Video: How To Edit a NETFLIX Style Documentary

impact as you know we're really building up to this big moment like he's He's getting there, he's going to be amazing, and then, but is he going to still be as good as he used to be?
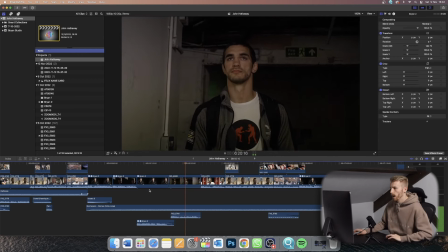(12:17) I think the reason why I think I can obviously still compete is such a good...
I love this shot of him walking out of the darkness
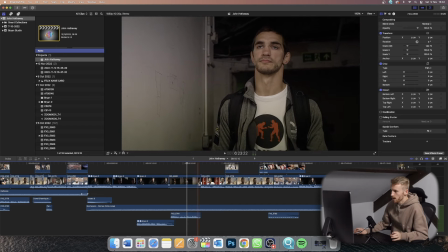(12:26)
and it just slowly, him walking into a lighter area, like him just walking from dark to light. It's him walking out of that dark time in his life. This shot sums up the story.
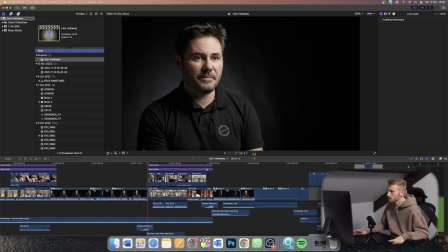(12:36) Makes me excited and wonder what we will see on October 15th.
Another little reverse whoosh it's called there.
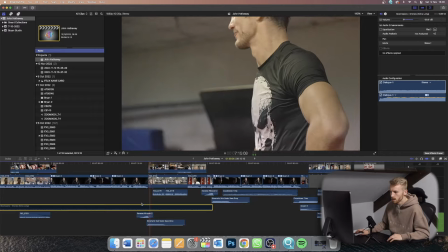(12:44) I wonder what we will see on October 15th.
Cinematic subsonic bass drop as well.
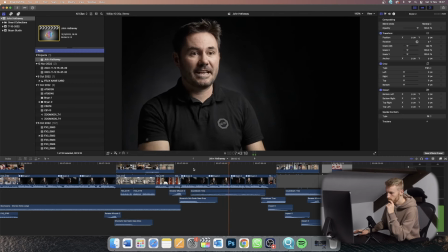(12:51) This is what makes me excited for his Octagon debut. Because this is not a story of redemption. This is not a comeback story. This is a resurrection. This is the resurrection.
I mean, Brian just sells it perfectly. Like his wording, just how he phrases things, how he's scripted this is just perfect it really bigs up this fighter it makes him seem like the greatest fighter that's ever lived Brian top job you make my life super easy
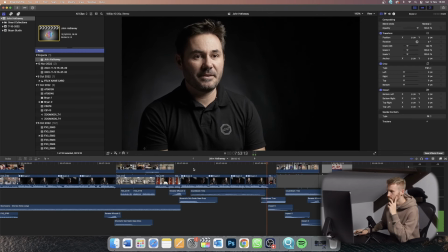(13:20)
in editing of John the Hitman Hathaway and then here we go this is my favorite part of the whole piece this is where I wanted to really show this is him training super hard this is what we expect to see from him in the cage at the end of the day this mini documentary is supposed to bring hype to this event that he's a part of and that he's fighting on the card of and to get people to buy pay-per-views so this is where we really had to show this is what he can do this is you can't you can't miss this you can't miss this fight so this end bit had to be perfect so i
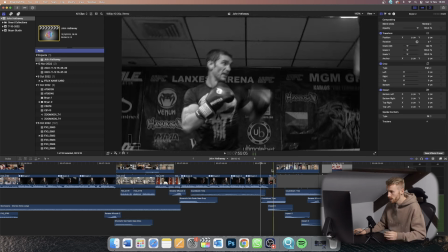(13:57)
put it in black and white to make it super gritty and it was just high paced. Every time there was an impact in the music I added an extra impact hit as well as you can see here on the sound effects
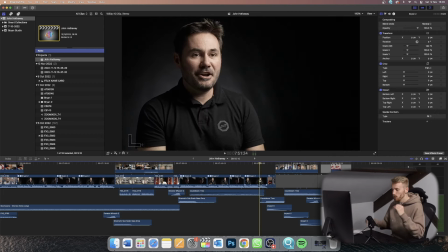(14:09)
just to really add as much power behind those punches and those transitions as possible. So I'm just gonna let you watch it. return of John the Hitman Hathaway.
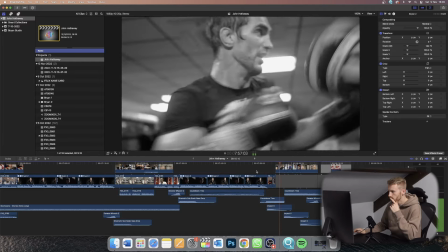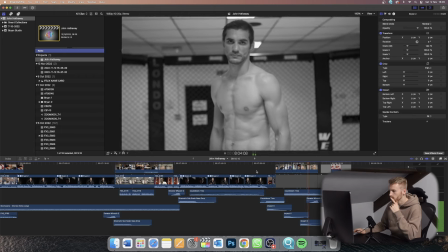Basically, I tried to time his punches to the music.
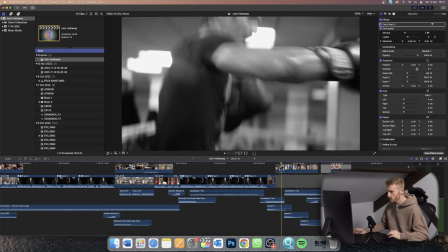(14:39)
So just them close-up angles, just gritty, like you can see the intensity of those punches.
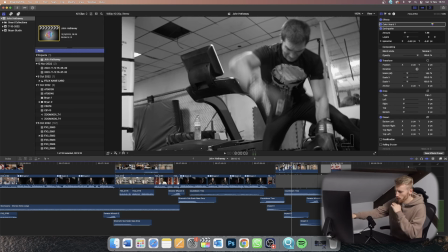(14:47)
That one was just perfect. Like I sped that clip up just a little bit. Like I think all these clips I sped up slightly just so that you can see the speed. Like it just adds more intensity to it. If I'd have left them as they were, they would have been intense still, but with that added bit of speed, it just looks even better.
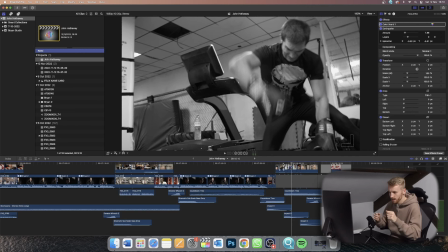(15:06)
And with that one, I had to speed that up so that, because he did the da-da-da-da-da to the music, but he was just doing it a little bit slower, so I sped it up just at the right sweet spot, and then he hits it da-ba-da-ba-da on that pad, and it just looks great when he does that in time to the music.
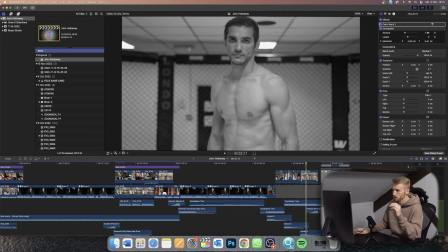(15:28)
and then cut to him at the end with this clip i wanted to almost have the camera trembling in fear of this fighter so i added a little thing that comes with final cut it's not an extra plug-in that you need to get it's just called earthquake you can find it just
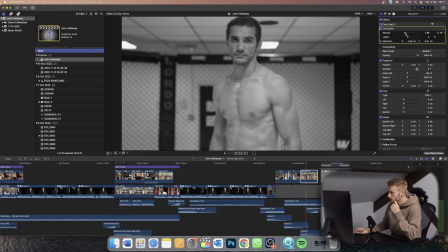(15:45)
in standard final cut and i just had it just slightly and without it the camera's
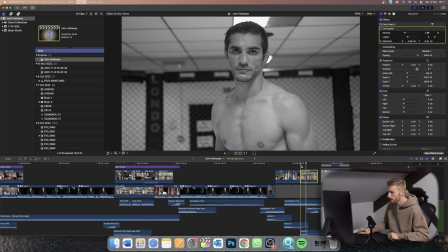(15:50)
just um just normally panning back and
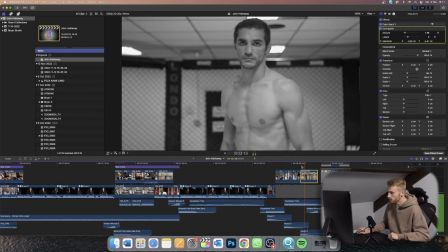(15:56)
then with it you can see a bit of tremble a bit of like a sideward shake